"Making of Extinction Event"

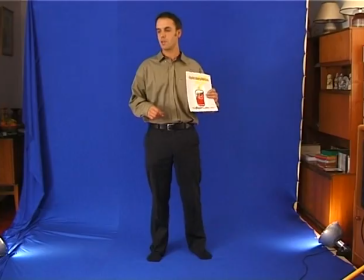[4:12]
The new presenter was filmed against a blue screen and a mask drawn to match the tables and the chairs in the background shot. This is how they looked together. And once inserted into the background, we had a new speaker.
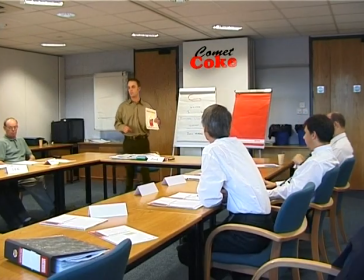[4:26] So, gentlemen, for just $10 million sponsorship, your new slogan could be, when the heat is on...
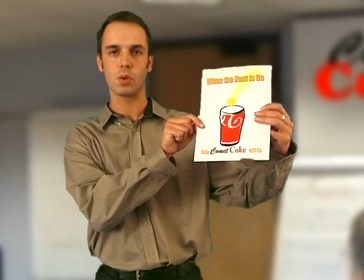[4:32]
The next scene was much simpler and needed only an actor and a blurred background.
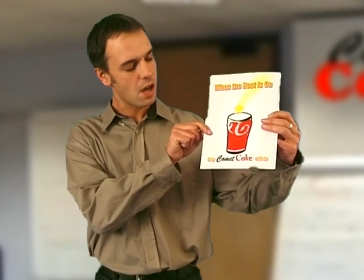[4:38] When the heat is on, only Comic Coke will do.
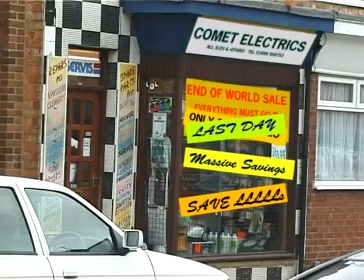[4:43]
The real Comet stores were too smart for our needs, so a more modest establishment was filmed instead. Signs were made, distorted to match the shop's perspective, and simply put in place.
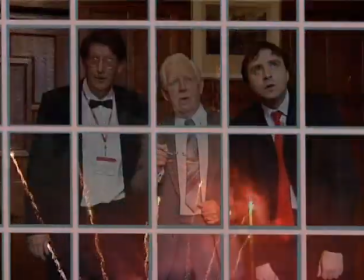[4:58]
Our anti-heroes were not the brightest characters and were easily amused.
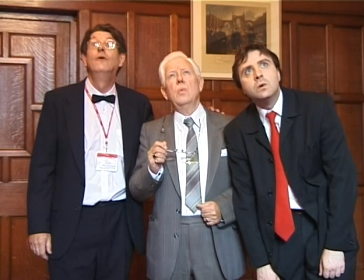[5:03]
A simple shot was filmed and its brightness and colour altered to give a better appearance.
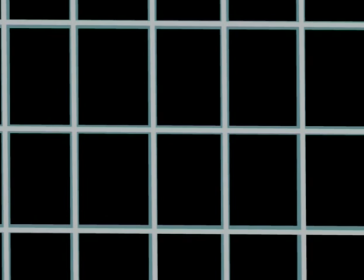[5:09]
Premiere's titling function was used to make the window frame, and brightness and colour changes keyframed in.
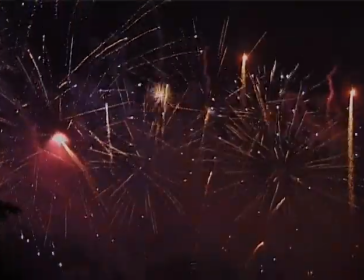[5:16]
Mixing with some straightforward fireworks gave
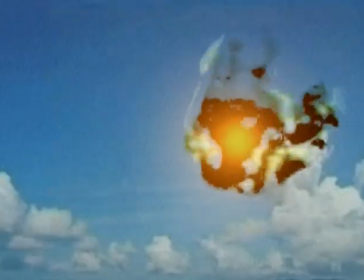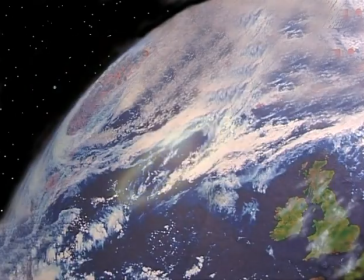[5:26]
the meteorite hitting the sea began with a simple shot.
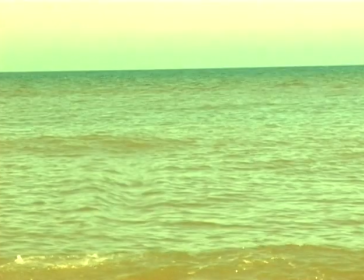[5:30]
Premiere's distort filter first gave it a twirl, and then the colour was altered, and finally a bright flash was keyframed in.
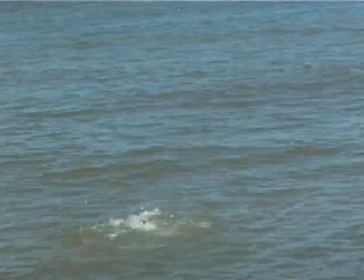[5:38]
A shot of a rock thrown into the sea was then selected,
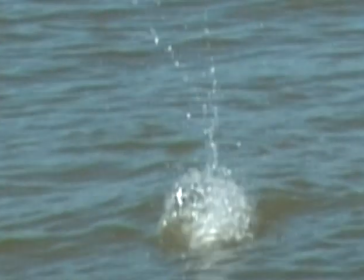[5:42]
magnified and slowed down to make it seem much larger, and a mask was prepared to select only the parts wanted. A few frames of an explosion were then given some motion, and the whole combined to give
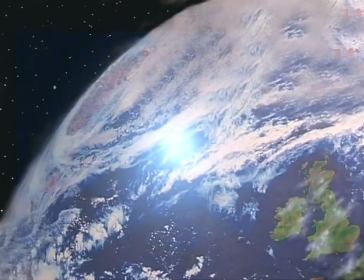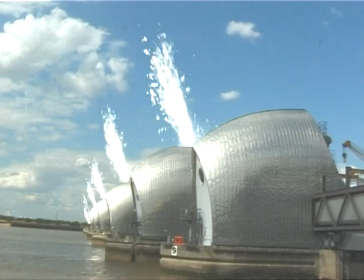[6:01]
a tidal wave heading for London would be fun, so the Thames Barrage was filmed.
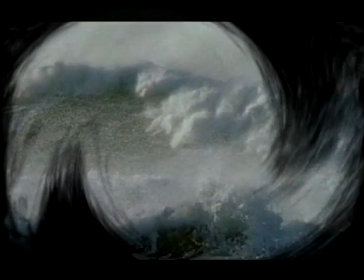[6:06]
The sideways shots were a blend of sea waves, some with swirls applied, distorted and moved across the screen.
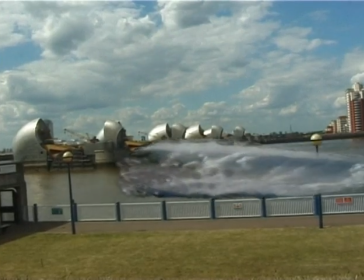[6:14]
Placed over the background, this gave but the waves were in front of the lampposts, so they were simply drawn back in.
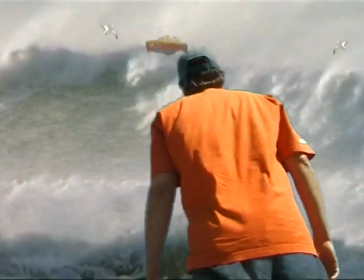[6:26]
A chap on the beach taking it all rather stoically.
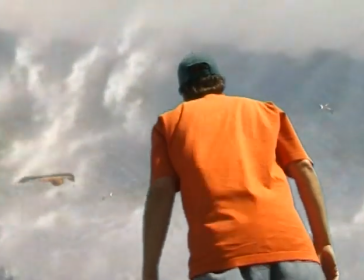[6:29]
There was no blue screen available while filming, so the blue sky was used instead.
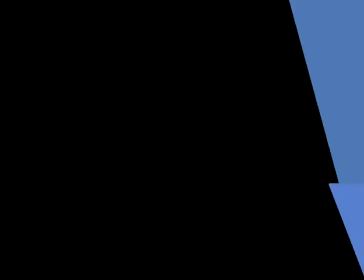[6:35]
A mask was drawn to eliminate the few white clouds, and the actor flipped to face in the right direction.
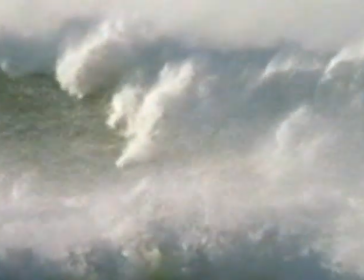[6:41]
A small wave was slowed down to look bigger.
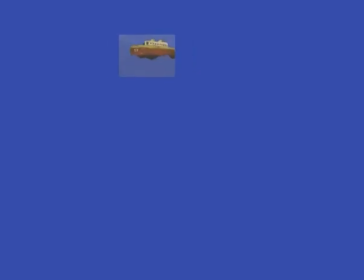[6:44]
The tiny model boat was given some blue waves along its hull, shrunk down and made to move. For a bit of extra realism, seagulls were added, and the final effect was
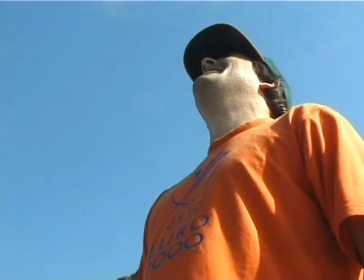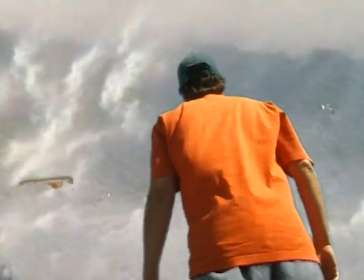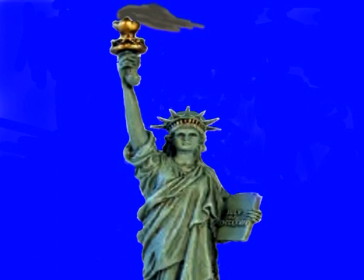[7:06]
the Statue of Liberty. A photograph of the statue had its background replaced with blue, and some waves were added to the base,
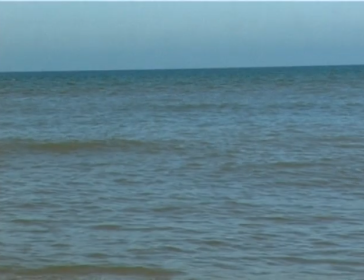[7:14]
which, with a straightforward shot of the sea, gave not yet good enough.
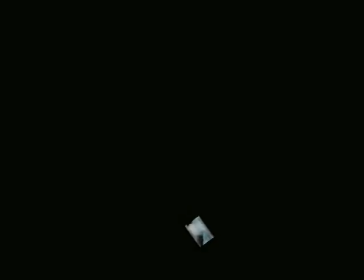[7:19]
So some breaking waves were slowed down, reduced in size, masked off, and added.
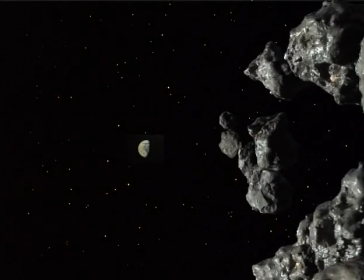[7:28]
Now for the real villains, the rocks and the comet in space. The stars were just pinholes in some black plastic sheet, and a scaled-down model of the Earth was added.
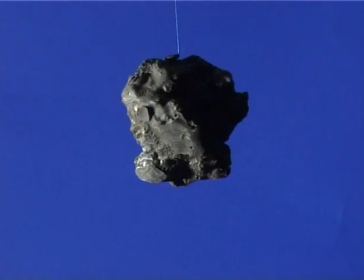[7:38]
The rocks were lumps of cement and gravel spinning on a thread, 14 of them altogether. Give them some motion, and add them to the scene.
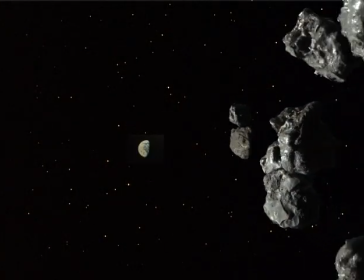The comet itself was done in the same way, but as every Armageddon fan knows, it needed jets.
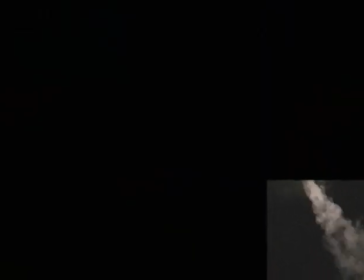[8:01]
So we started with some steam from a kettle, made it move to match the comet, repeated it several times, and got.
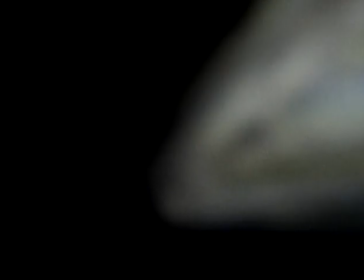[8:13]
Next, the comet needed a tail or coma. Drawn in Photoshop and made to move, it was given a ripple and added to the comet.